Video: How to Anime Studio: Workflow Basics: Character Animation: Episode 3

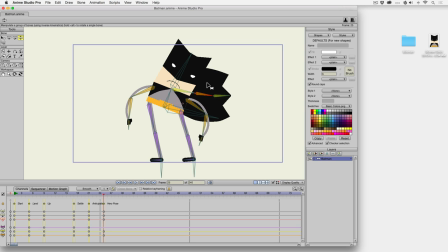Something along those lines. That's our hero pose.
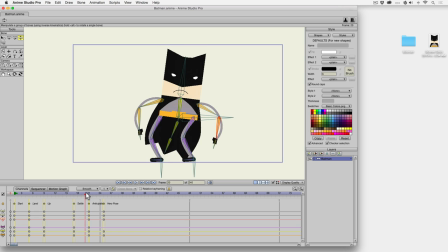So again, he settles, and then he anticipates, and then he goes rah up like that.
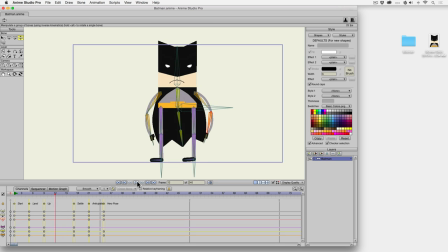Okay, preview so far. Pretty good.
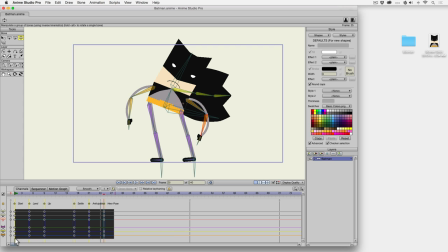Let's add some in-betweens in between. These are our keyframes and our key poses that we wanted.
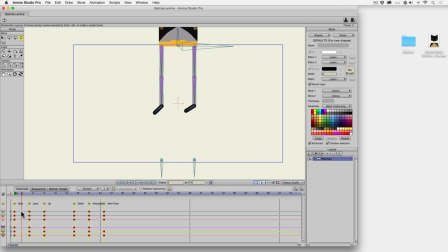In between those key poses, there's an opportunity to add more animation. So if you can avoid keyframes and cluttering your timeline, great, but you will need to go through and add something.
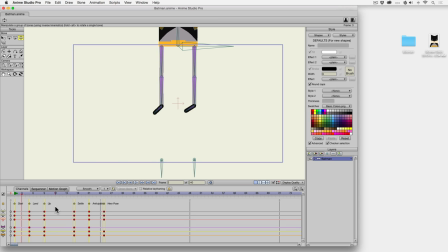There are things happening in between the key poses. Hit enter, deselect any. Z, make sure you still have that. Save if you haven't. Okay, right here, I want his legs, his feet to be pointed straight down.
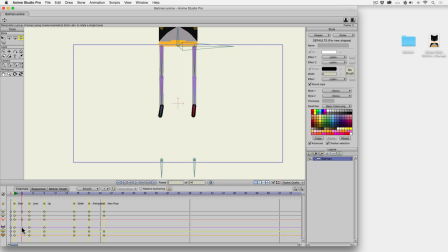What's that this gonna do right here? It added a keyframe to the purple channel.
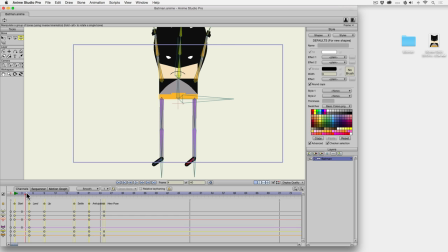That's an in-between. When he comes down and lands, he goes off frame, and that's okay.
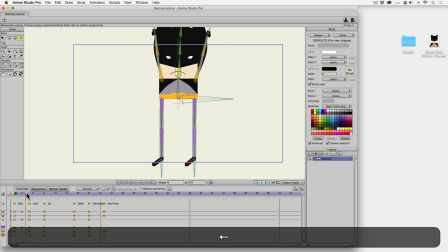We'll fix that in a bit. But that's a little more realistic. He's gonna touch down and land like that.
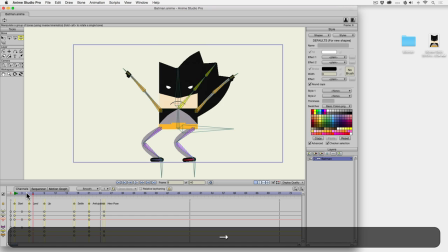Okay? That's a good in-between. How about in-between here? What can we do with that?
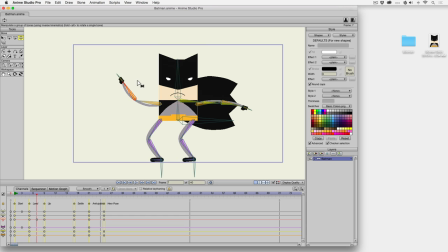Maybe his arms don't come down. Nope. Maybe they don't come down so immediately. And maybe his cape kind of snaps right here. Maybe that happens.
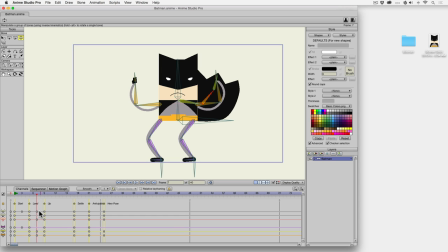So again, it's going to add some in-between frames right there. I don't freeze my pose there because I have my keyframes already figured out, and it shouldn't affect a whole lot.
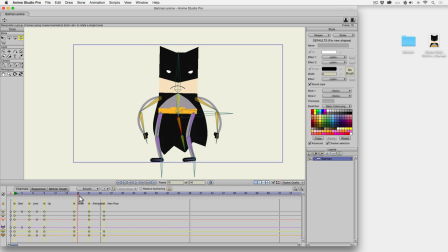So how about here when he settles? So I'm gonna play it first. What if we added, his body goes down and his arms go up.
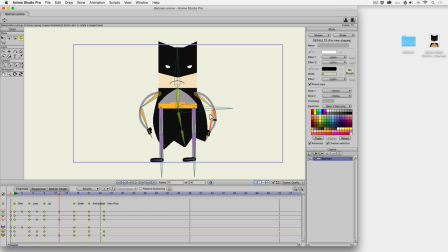What if we made it a little more extreme? So we bring his arms up and we made his body go down to bend, and then it's gonna go down, up, like that.
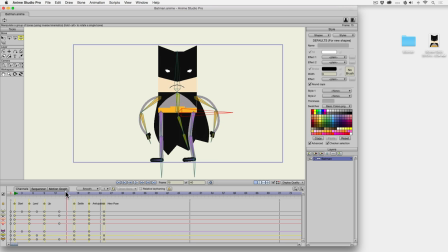So it's even bouncier. That's kind of cool. How about if the cape also waved way over here? Because it's snapping all the way. Give it a little more life. Snap, and then it's going to go back there.
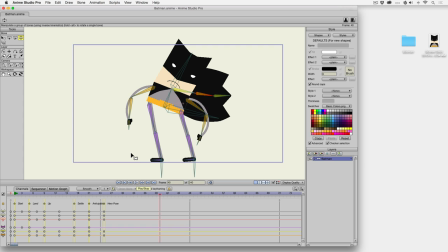I like that. Let's play that. So the cape kind of wiggles, and he's got another bounce to him just because I added one in-between.
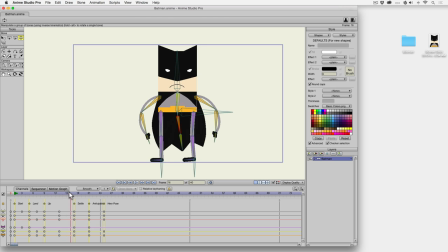It's pretty simple. I can go through and add more in-betweens if I really want to, but it just makes things complicated. Okay, how about an in-between here? What if he... I'm going to option drag this guy.
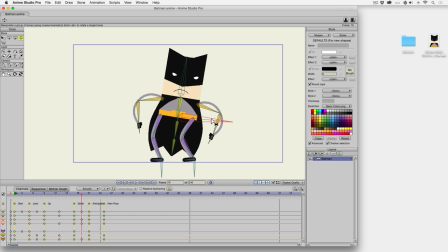What if he gets down even lower? So there's all sorts of secondary action happening there now. That's pretty interesting.
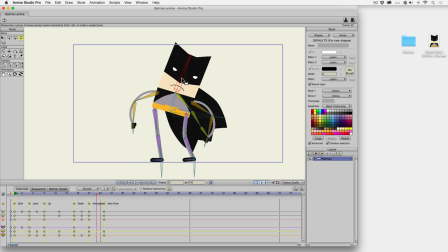And what I like to do is I like to overshoot the action and then it comes back. So right here, instead of really an in-between, I'm gonna overshoot the action.
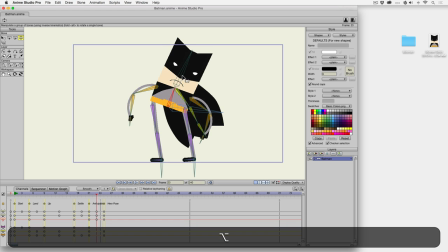So I'm gonna go up. I'm gonna just exaggerate the heck out of this thing.
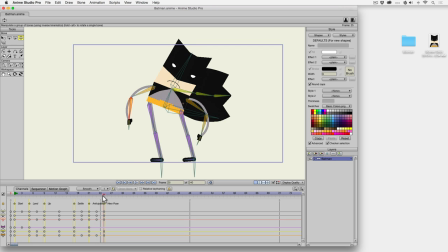And then my keyframe that I already added will bring me back. So he's anticipating. And right here, he overshoots it a little bit and then he comes back down. Awesome. Let's preview that.
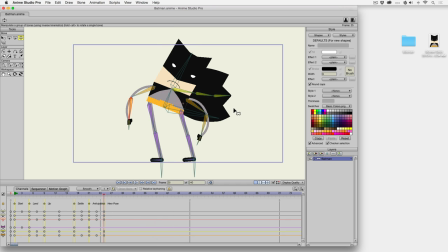That's pretty cool. We're going to put a cycle in now for the cape.
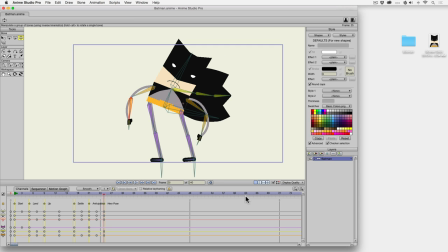If we could have this thing kind of flap in the wind for the rest of the remainder of our animation, however long that might be, that'd be helpful.
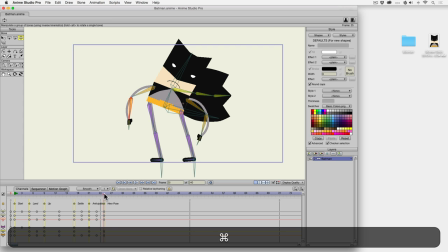So I'm going to go put a keyframe and freeze the pose right there.
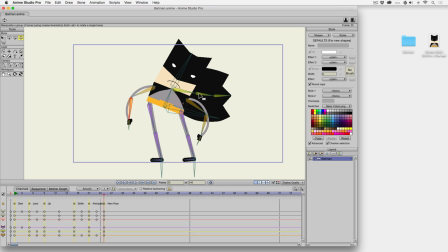And now I'm concerned is with this cape section here. So maybe I'll zoom in a little bit.
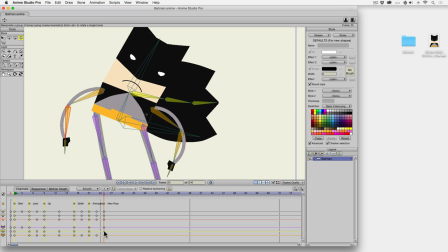And this will be my channel. I believe it's the yellow channel. Okay, so I'm going to do... This is my up pose for the cape. I'm going to go forward 1, 2, 3, 4. And I'm just going to control this guy right just for the beginning.
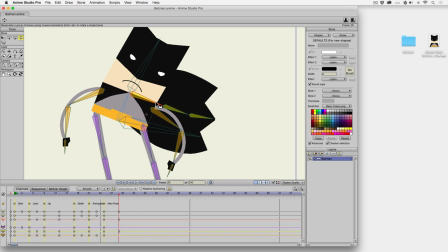I'm going to go down 1. Let's say that's the middle. 1, 2, 3, 4. And maybe down.
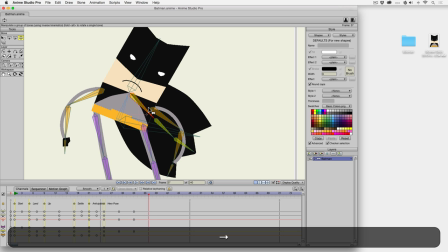That's the bottom. 1, 2, 3, 4. I could come up and do the middle again.
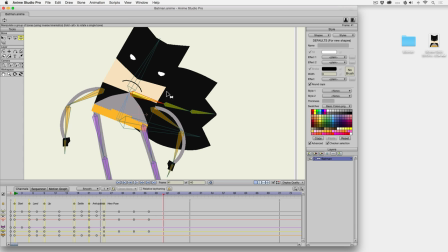And then 1, 2, 3, 4. It'll come. I need a loop. I need it to come back in a similar place. Here's what I can do. I have this bone selected. And I can copy that frame right there.
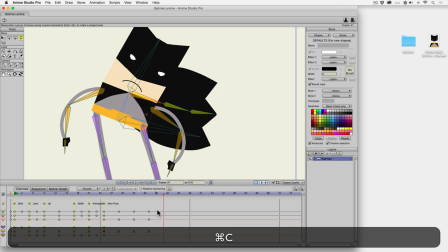And paste.
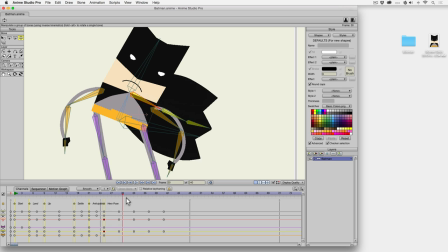So it should go from here. Down, down, middle, up. You can adjust how you want to, but those are the key poses. Then I can start putting in the in-betweens and the follow-through from the back of the cape.
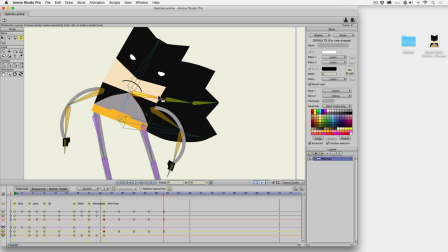Think about how fabric would flow. The front, the big part of the fabric would move first, and then these two would follow. So let's do some of that. I'm going to come here to my key pose, holding option.
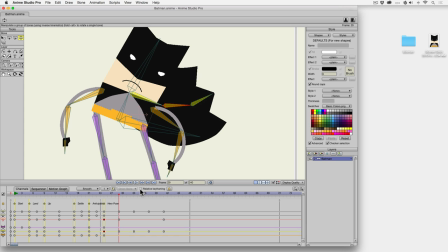I'm going to bring these back a little bit. So those are whipping. Okay, I'm going to do the same thing here.
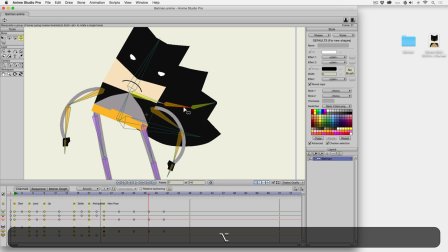Come to my next one. Then they're going to be down because it's whipping up. So you bring these down a bit. And the next one,
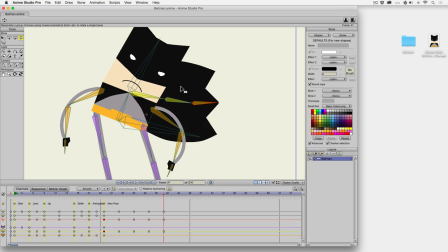they'll come back up to where they started. And you can play around, you know, you can do this for however long you want to, but now what I'm going to do is I'm going to select all three of those bones and I'm going to put a cycle in. I want it to cycle from this frame, which is 41 in my animation, all the way to back to 25 and then loop.
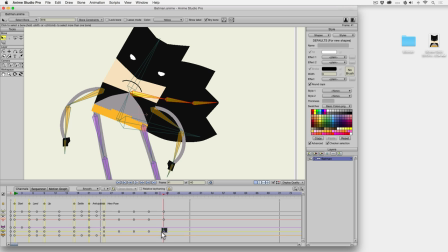Okay, so I'm going to go to 41, select my yellow keyframe, right click, cycle. And then I get a dialog box. This red line right here is telling you, okay, how far is it going to go back to cycle?
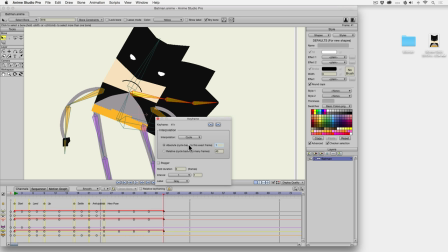So I want it to go back to the absolute frame of 25. And that's where I wanted it to go. And it's not cycling everything. It's just cycling the frame, the cape. And it should keep going. There's no animation out here, but it's cycling.
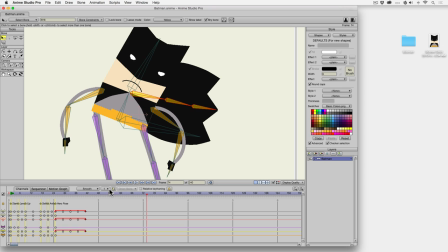So it'll go until the end of the animation. Let's learn a little bit about switch layers.
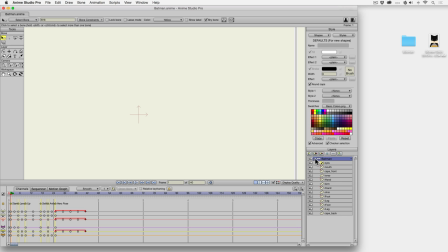We have a switch layer that we put in there. So if you go to your Batman bone layer and then go to your switch layer,
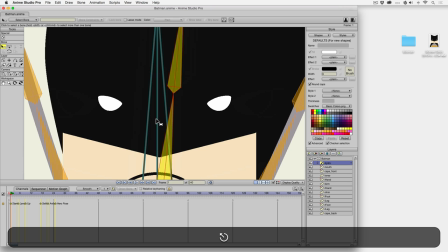let's have his eyes turn off and on. So if I hit escape, I can kind of zoom into where his eyes are located.
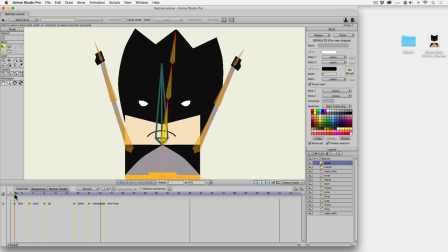All right, I'm gonna also zoom into my timeline. At frame 1, he probably doesn't need to have his eyes open. I'd be frightened, so my eyes would be closed. this hold frame right here will tell you that it's gonna last until you change it. Okay,
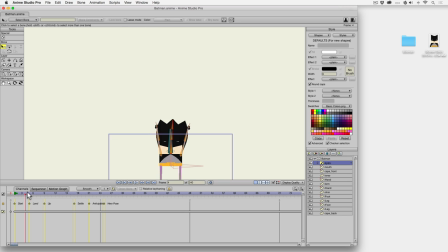Zoom out a little bit. I want him to open his eyes right after he lands. So I'm gonna right click and open. Okay, got a new frame that's open.
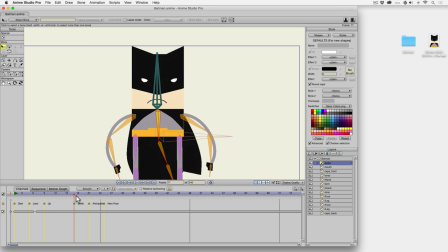All right, so that looks pretty good. I want him to kind of, like, he might be kind of gearing up for this big pose, so he might maybe close his eyes there.
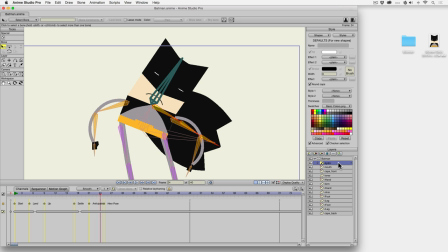And maybe right there he opens them again.